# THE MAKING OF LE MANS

We could do so much with cameras, you didn't have to have the danger angle in it so much. It really made it as realistic as it had been in the race.
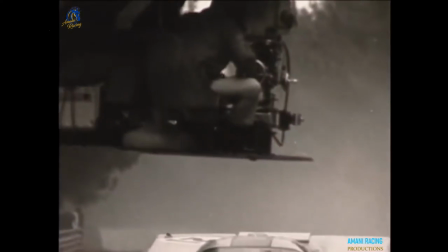8:35 They brought this gantry, which is a big flat plate on an arm, to the side of the track with a cameraman sitting up there and they'd bring it down and you know we'd literally come around the corner and as you came up you thought you know at 180 i'm not going to get
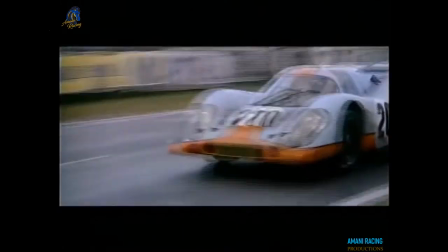8:47 under that and then underneath and everything was fine one of the more interesting mounts
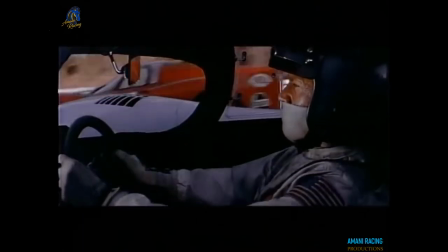8:54 shots that we had was a side mount on
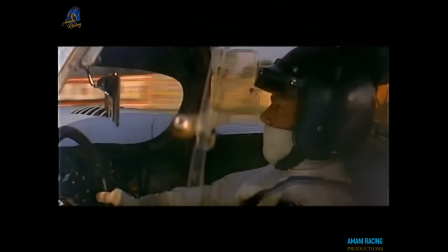9:00 steve's 917 on the first driver train which was shooting through the window at Steve and I talked to Galen and I said can we put a mount on and when
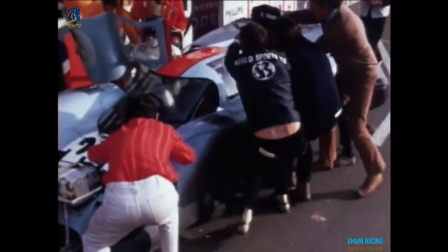9:13 the car comes to a stop we have two operators and you put it on a solenoid and disconnect it so they can take it and follow Steve around he
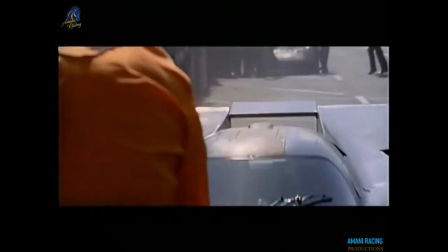9:22 thought about it he said yeah sure so
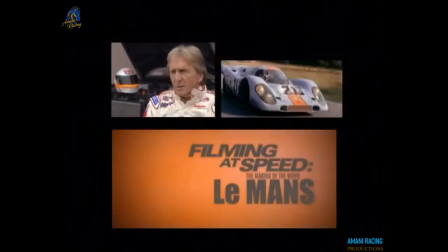9:27 we did it and it was perfect it's not it's not in the picture but it was nasty for a few seconds because I It was about taking Ferrari out as well as a load of cameras.
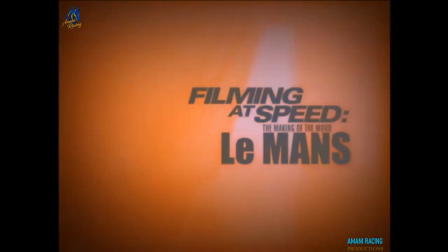Now with the filming of the 24-hour race completed, the real challenge of making the movie began.
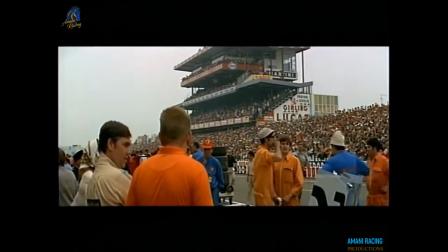9:53 When you shoot on race day, you shoot from the pits out, showing the big grandstand.
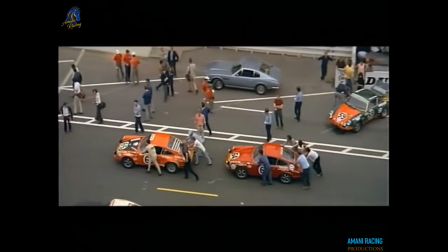10:00 When you're staging the picture afterward, you shoot from the grandstand towards the pits, where you can put in enough people to make it look good.
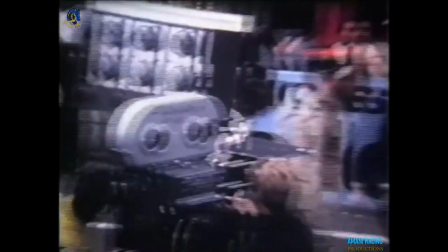10:10 It looks like you're really there.
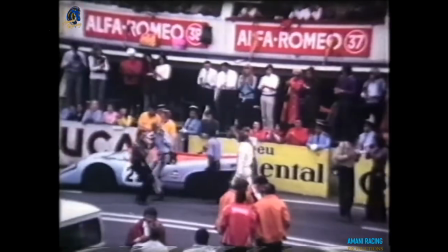10:12 we had a lot of a lot of foreground action and a lot of people moving in and out matching with all the photographers it looked rather good let's say we brought a Dutch driver by the name of Rob Slatermacher I
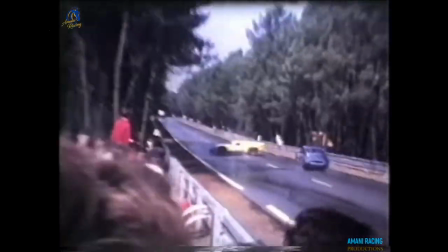10:25 was told I said oh sure I said well I've driven with them worked with the best Hollywood drivers in the world and I said okay well let's see what he can do so I told him come here, you just missed the fence, you missed this car, spin three times and head that way. And that's exactly what he did.
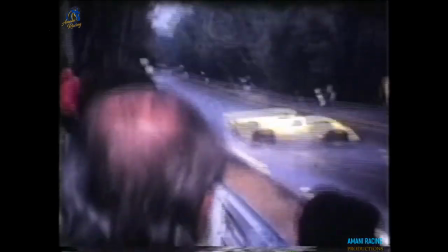10:46 That's exactly what he did. So we used him any number of times and he was just destroyed.
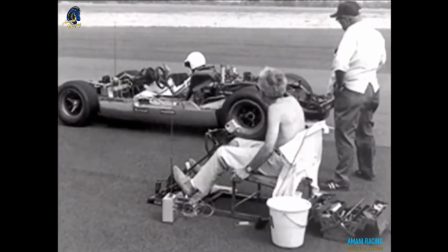10:56 The special effects men on the show were Sass Benig and Paul Pollard, who were two of the best from Hollywood that we had.
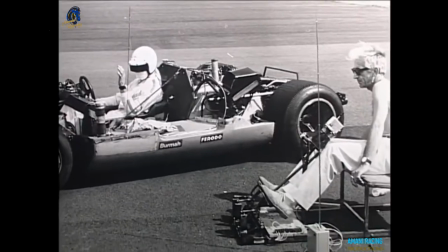11:04 They had rehearsed the first radio control stunt which was the Ferrari crash at Indianapolis.
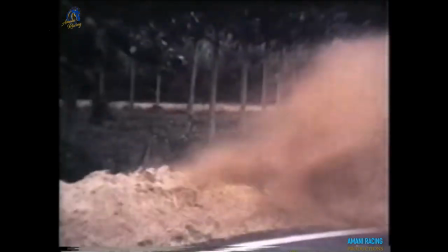11:12 We shot it on a Saturday because we needed about 500
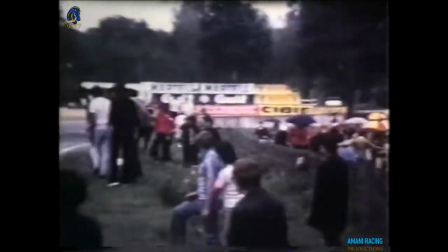11:17 or 800 people at Indianapolis Corner to fill it up and it worked.
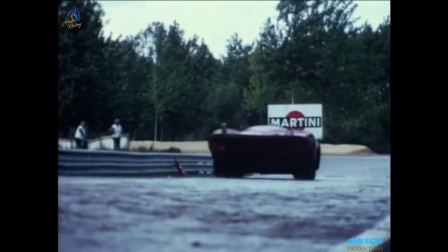11:22 With the exception that it took off on the
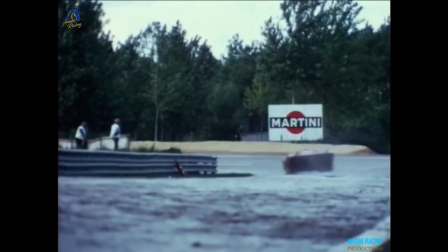11:28 Indianapolis Corner and was not supposed to hit the Martini-Rossel side. The other remote control sequence was the McQueen shunt,
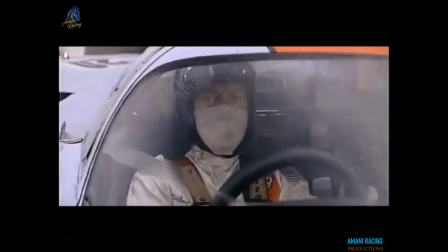11:42 which by that time they had had considerable practice on other things, and that happened on take one.
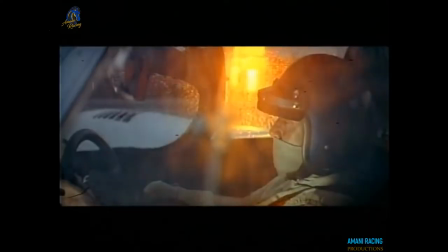11:49 When Steve looks off and is distracted by the blowing up to his right of the Ferrari,
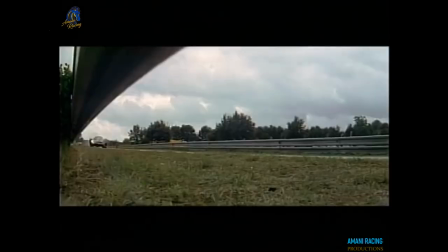11:56 and that he runs into the slower 917, it hit every mark on every camera.
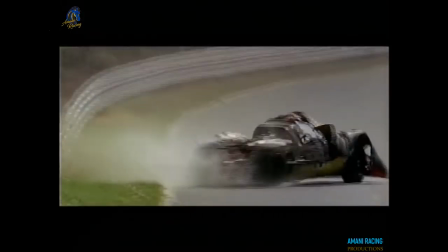12:03 We had 12 cameras, so 14 cameras, and hit every single mark. It was perfect. And we saw it, and we were just fascinated by it. You know, we didn't have a bad shot. When the queen comes up on the 8 car, I said, it would be interesting if we could have him come up,
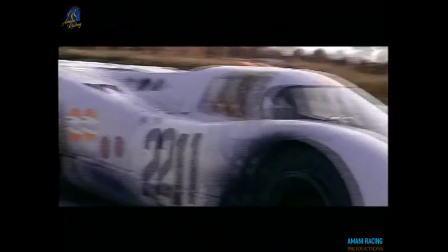12:22 scare the hell out of him by being that close to him, and then swing around and pass him.